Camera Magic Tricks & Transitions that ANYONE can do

In this video, we're going to cover some camera magic tricks that basically anyone can do. So without any further ado, let's dive into it.
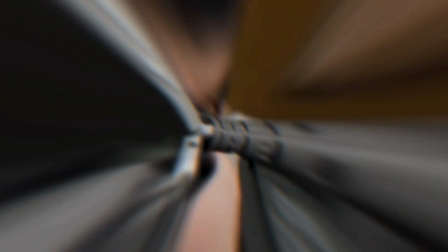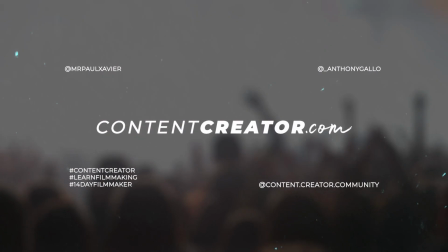What's up creators, Anthony here from the team at contentcreator.com, and like I said in the intro,
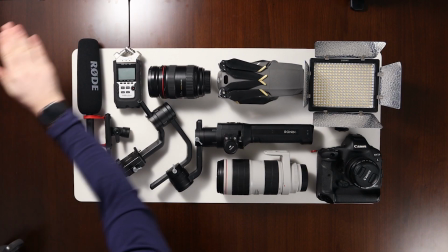today's video is all about making magic with our cameras by implementing some relatively straightforward tricks and transitions that anyone can do.
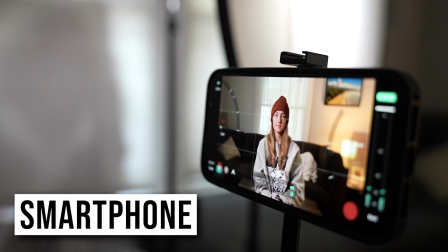For the most part, it doesn't matter if you're using a smartphone or a $5,000 cinema camera. With a little creativity, you can accomplish video sequences that will blow people away. Now in 2022, the digital landscape for content creators and really anyone trying to get their videos seen is an interesting one.
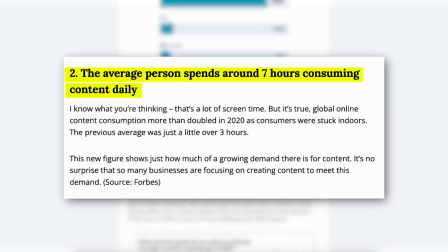Most people on earth are getting bombarded with more content than they even realize, and attention spans are getting shorter and shorter.
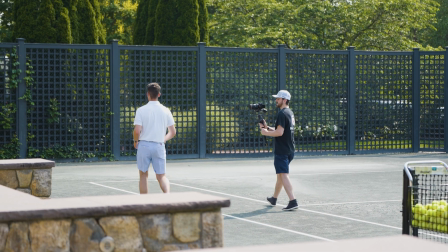I know this firsthand as a commercial filmmaker shooting projects for clients with the goal of increasing sales, getting more customers and stuff like that. But even more than that, I know this firsthand from growing contentcreator.com into a multi-million-dollar business.
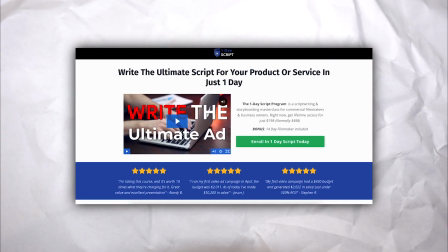Many of you watching this probably know that we have a series of online courses for content creators that are extremely affordable,
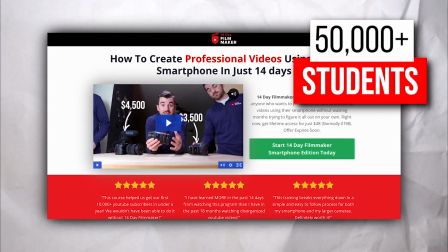namely 14-Day Filmmaker, which has over 50,000 students at the time of recording this video. You probably already know that we've grown this business almost entirely through running video ads on both Facebook and YouTube, which we've been doing for a few years now. Interestingly enough, our most successful ads are always the ones that I start by doing a quick video magic trick,
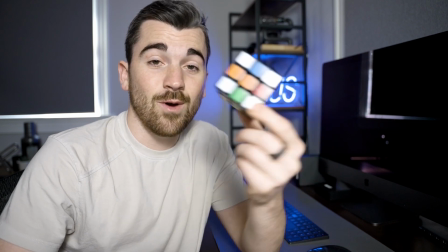if you will, and it's absolutely because these tricks help our videos stand out in this crazy sea of online content, and it really grabs our viewers' attention, which gets them to watch the rest of our video.
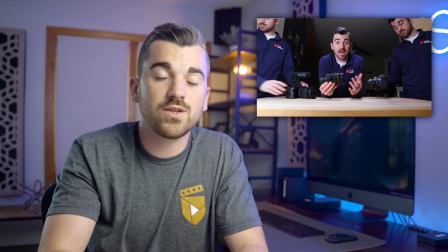Over the years now, we've had countless videos where I do these really simple but fun sequences,
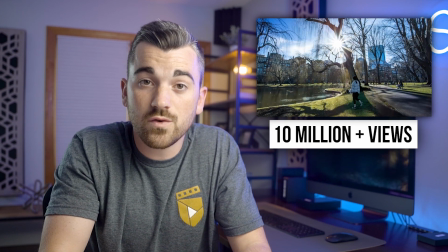and the videos have gone on to get tens of millions of views on social media and skyrocket the growth of our business. So that's why I'm making this video today, to hopefully inspire others out there to infuse a little creative pizzazz into their content, and also answer the many comments we've gotten from people who are looking to get a behind the scenes view at how I create our videos. Believe it or not, there's really just 3 fundamental strategies behind all of my camera tricks, and as simple as that sounds,
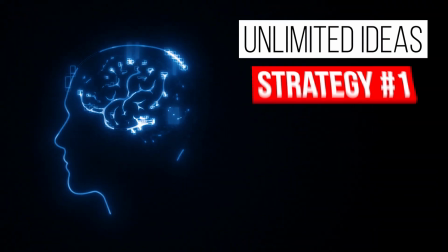there's literally an unlimited amount of ideas that you can come up with by just sticking with these fundamentals.
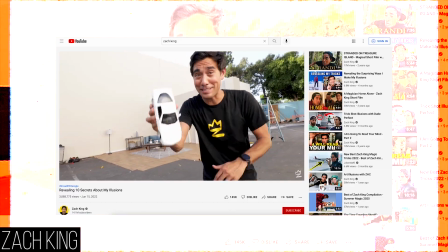Even if you look at huge creators like Zach King in all of his viral videos, yes, he has massive sets and large crews, but a lot of times he's basing his tricks on the same fundamental strategies.
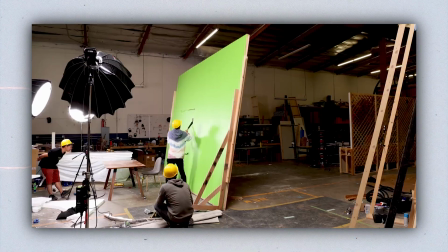He's even come out saying that he doesn't like using green screens, he likes to keep things on the simpler side.
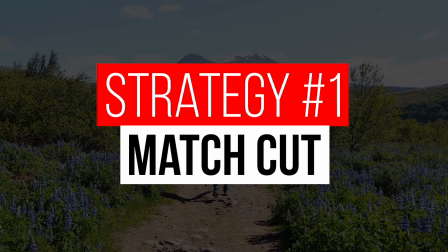So with all of that out of the way, up first we have the match cut. A match cut is painfully simple, but can give you some really cool results if you plan it out properly. All you're really doing with a match cut is framing your subject in the exact same spot between 2 different clips,
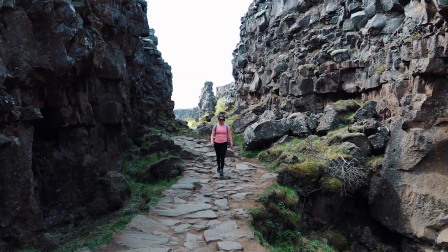and then cutting between them, giving this cool effect of the environment changing drastically,
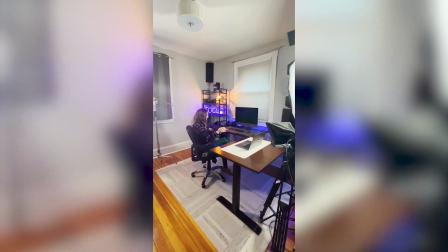all while being grounded and connected due to the similar placement of the initial subject.
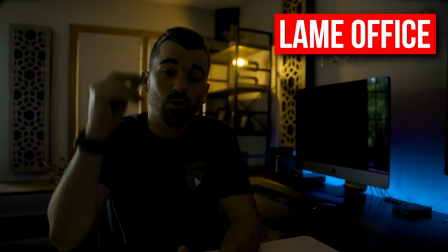Right now, you're looking at my lame office, but one quick snap and it magically all looks amazing again.
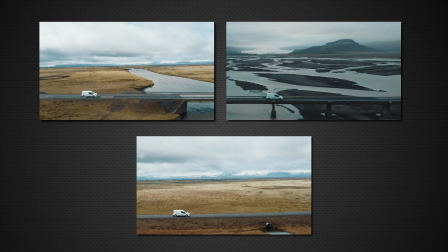I've even done this with drones before, where I frame up the subject as close as I can in each shot, and then cut quickly, giving this cool road trip montage effect.
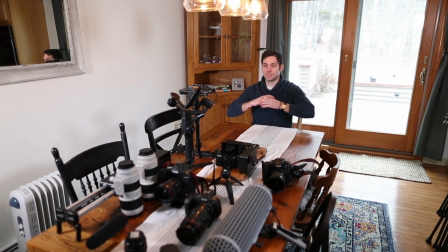We've done it again here with Paul clapping and magically summoning all of this expensive camera gear, and honestly, we have tons more examples.
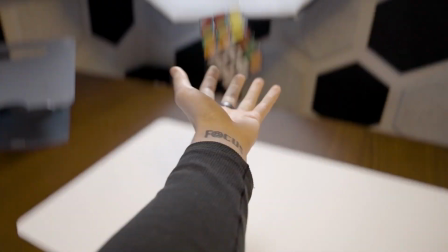It's probably the quickest and easiest effect that you can do.
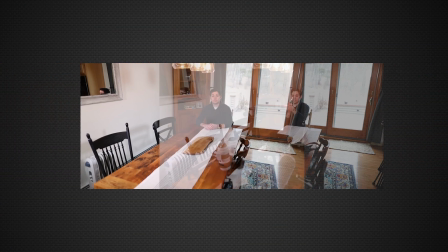The trick is really just ensuring that you frame things up as similarly as possible, which is really easy if you just keep your camera on a tripod like I have right now.
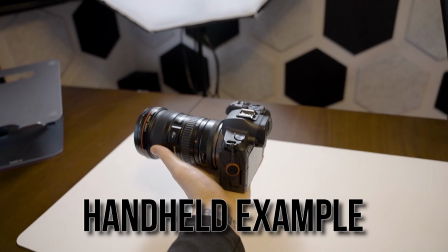Otherwise, if you're handheld, it'll probably just require a few more takes to really make sure that you've got it all lined up. Up next, building on the match cut, we have cutting on action. It's insane how much you can hide between cuts when you either have the camera moving harshly or a subject on screen moving quickly.
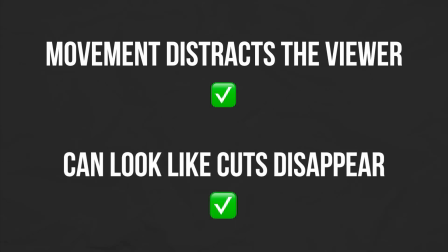The movement distracts the eye of the viewer and can literally make it appear as if cuts disappear, giving the illusion of a seamless video. Not to mention, the excessive motion is also pretty attention grabbing, so it'll likely stop people in their tracks. I was recently filming a video at my old house before moving where I snapped back and forth between the office and the beach at the end of the
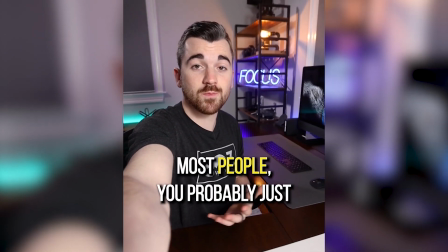road. The cuts were relatively seamless, and all I was doing was just ending a shot by rotating my camera off
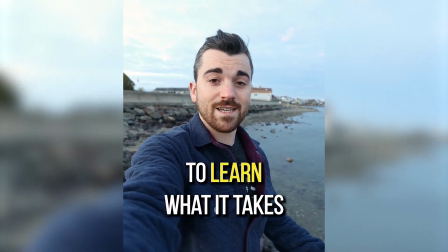to the right and then starting the next shot by again taking that camera and rotating it in from the left,
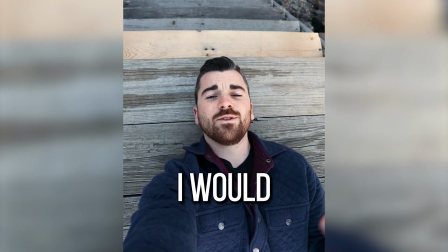almost as if it were a continuation of the roll movement that I previously had.
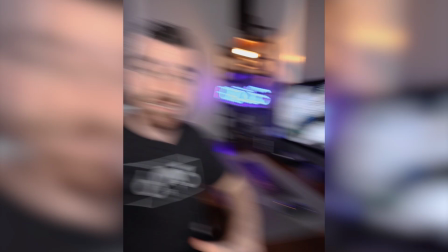We then hide that cut point at the peak of the action, and voila, we have a pretty cool video sequence. So that's just one example of cutting on the action of the camera movement, but you can also cut on the action of your subject's movement.
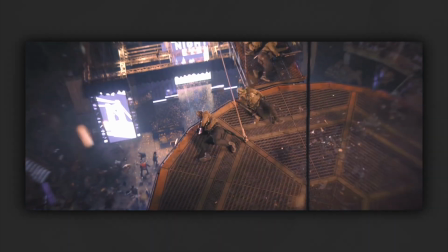You'd be amazed how much Hollywood relies on this simple practice, especially during fight scenes.
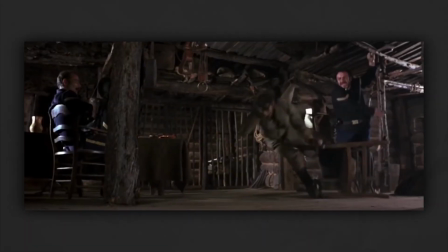Almost every time 2 characters connect fist to face, the camera will cut to another angle,
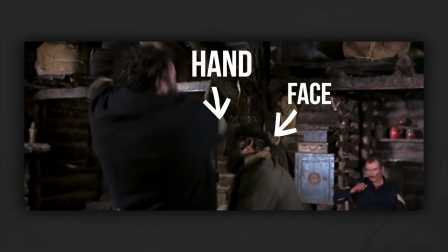hiding the fact that they never really touched one another, all while giving this effect of a relatively smooth sequence. In essence, the best match cuts are those that cut on action, like here,
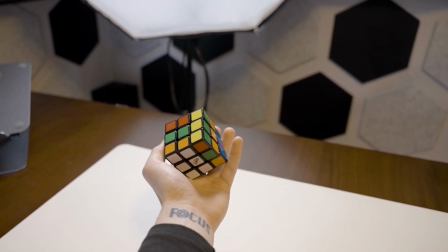where I throw this Rubik's Cube up and all of a sudden it turns into a camera. or here where I turn an empty hand into a fistful of money. Now finally, the third strategy, which is really where things start to get crazy, all comes down to creative masking.
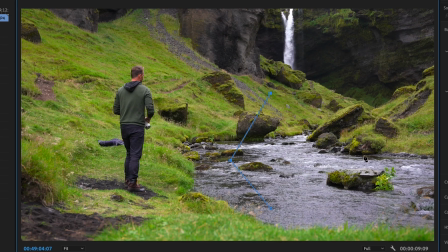Now a mask in video editing is simply a transparent window in a video clip that we can draw with our mouse,
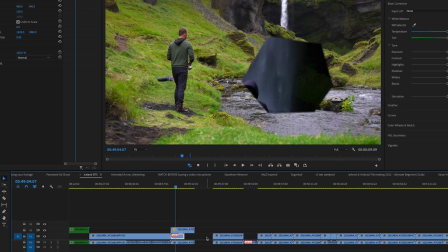and if we line two clips up on top of each other, the transparent window lets us see through the clip on top, showing the clip underneath. Now what's also cool about masks is that we can use what are called keyframes to essentially move the mask over time.
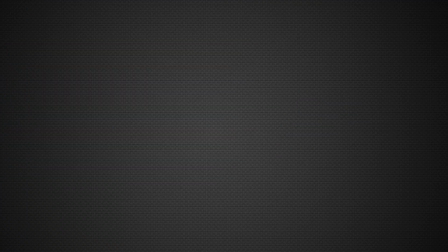If we go back to the intro clip in this video, it's really just two clips where I'm saying and doing the same exact thing.
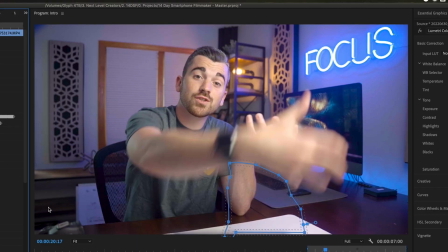As my arm moves over the empty hand,
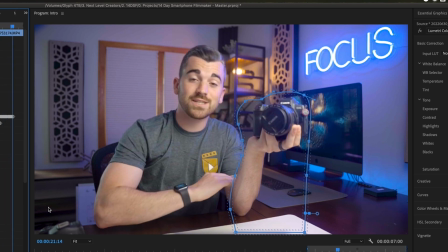all I do is keyframe a mask to let us see a window through to the other clip where my hand goes from empty to actually holding a camera.
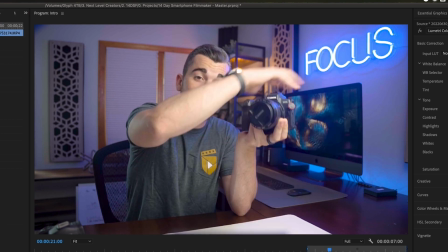By keyframing that mask to move with my hand, it looks real and pretty dang magical. I've used this effect so many times across all the videos that I've produced,
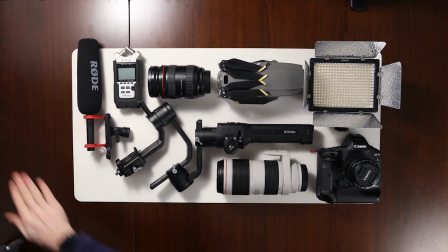like this shot here where the table full of camera gear magically transitions into a single almighty smartphone.
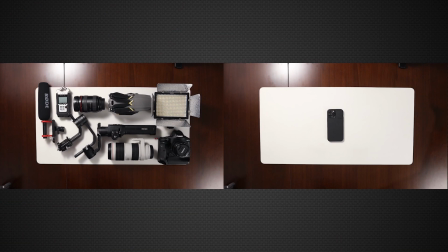We just have two shots framed up exactly the same, and then as my arm swipes over the table,
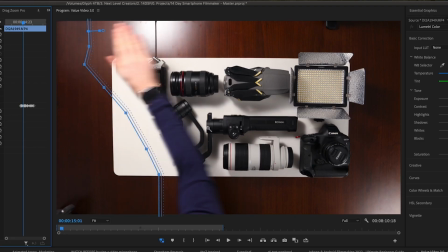we use that as a natural transition element to pair with a keyframed mask, revealing the clip of just the smartphone.
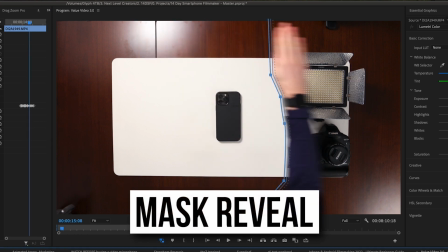You'll commonly hear this type of transition called a mask reveal because you're literally revealing a new shot through the use of a mask. Another really cool example I did recently was the banana drop,
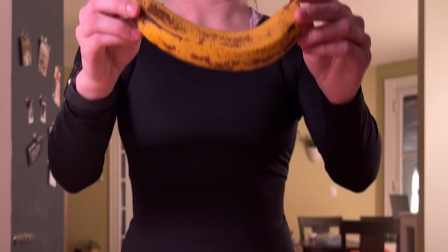where I take this unpeeled banana and save myself a ton of time by dropping it into a perfectly cut and peeled snack.
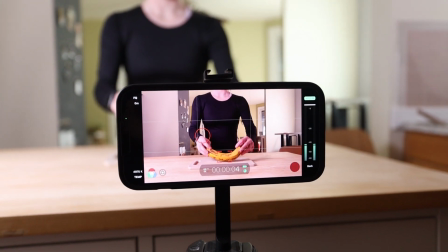Again, it's as simple as a camera on a tripod, and for this shot I actually used my iPhone.
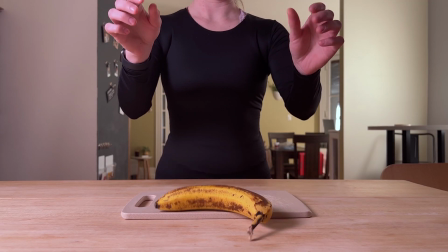We record the whole banana being dropped, and we do this a few times just to be safe.
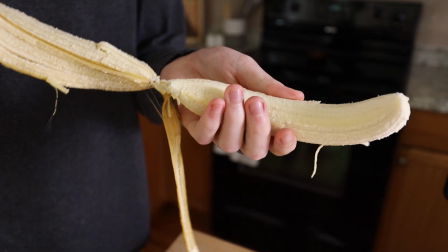And then from there, we peel it and we chop it up while keeping it like relatively intact.
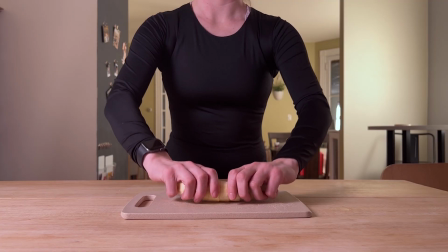We want to maintain the shape of the banana. And then we perform the same exact dropping action.
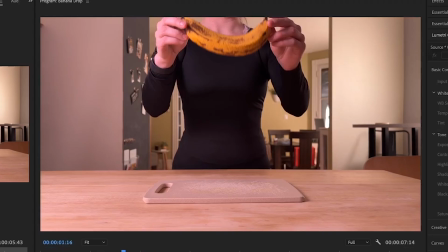We do a match cut on the peak of the action as it hits the cutting board, which gets us close, but not all the way to the finish line.
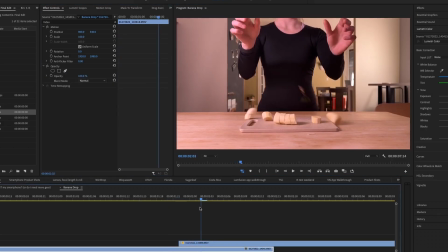From there, we do some masking to hide the fact that the rest of Courtney's body moves, which kind of looks unnatural and doesn't line up.
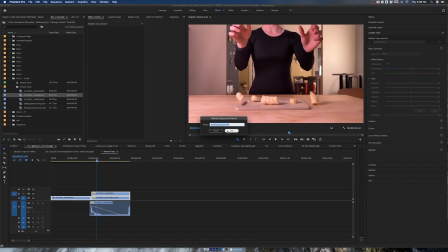And then finally, I nest the clips together, creating one master clip.
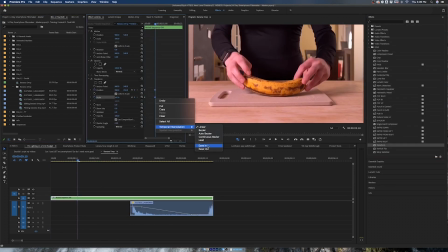I throw a transform effect on the nest and then keyframe some motion to sell the smoothness of everything just a little bit more.
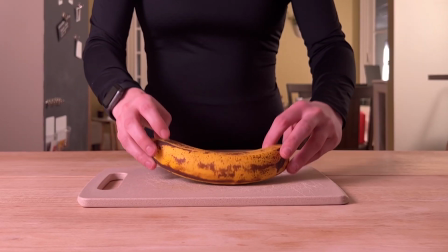It's a lot of work for a short clip, but I just love how much you can do by using these three simple strategies. And a quick pro tip, if you do ever watch people's videos like Zach King that do this kind of effect all the time,
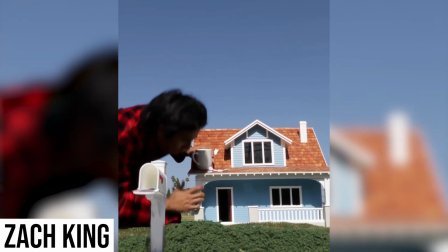you'll notice that their videos have a lot of movement, and that's not to say that they didn't film it on a tripod.
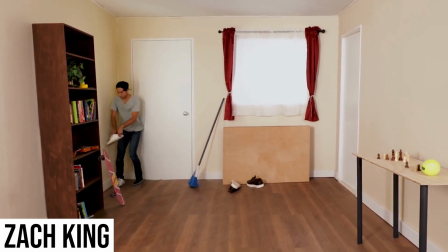They filmed it with the camera staying perfectly still,
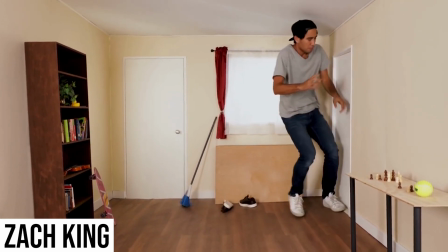but then they add a transform effect on the back end and give it kind of like a little natural camera shake to kind of sell the magical effect a little bit more.
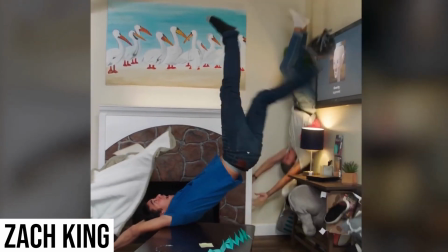It looks more real when there's movement to the video, and that's exactly why I added the transform effect and keyframe the position in the banana example. Now, applying the same exact concepts, we can also clone ourselves multiple times in the same video.
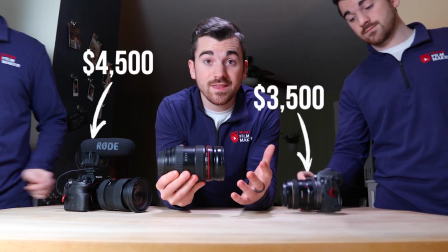Here you can see that there are three different Anthonys all in the same frame, placing this camera gear on the counter.
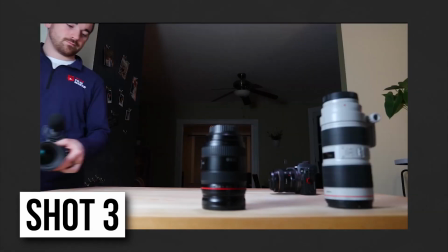It's as simple as having three different shots, all framed the same, each with me standing in a different position, interacting with the gear.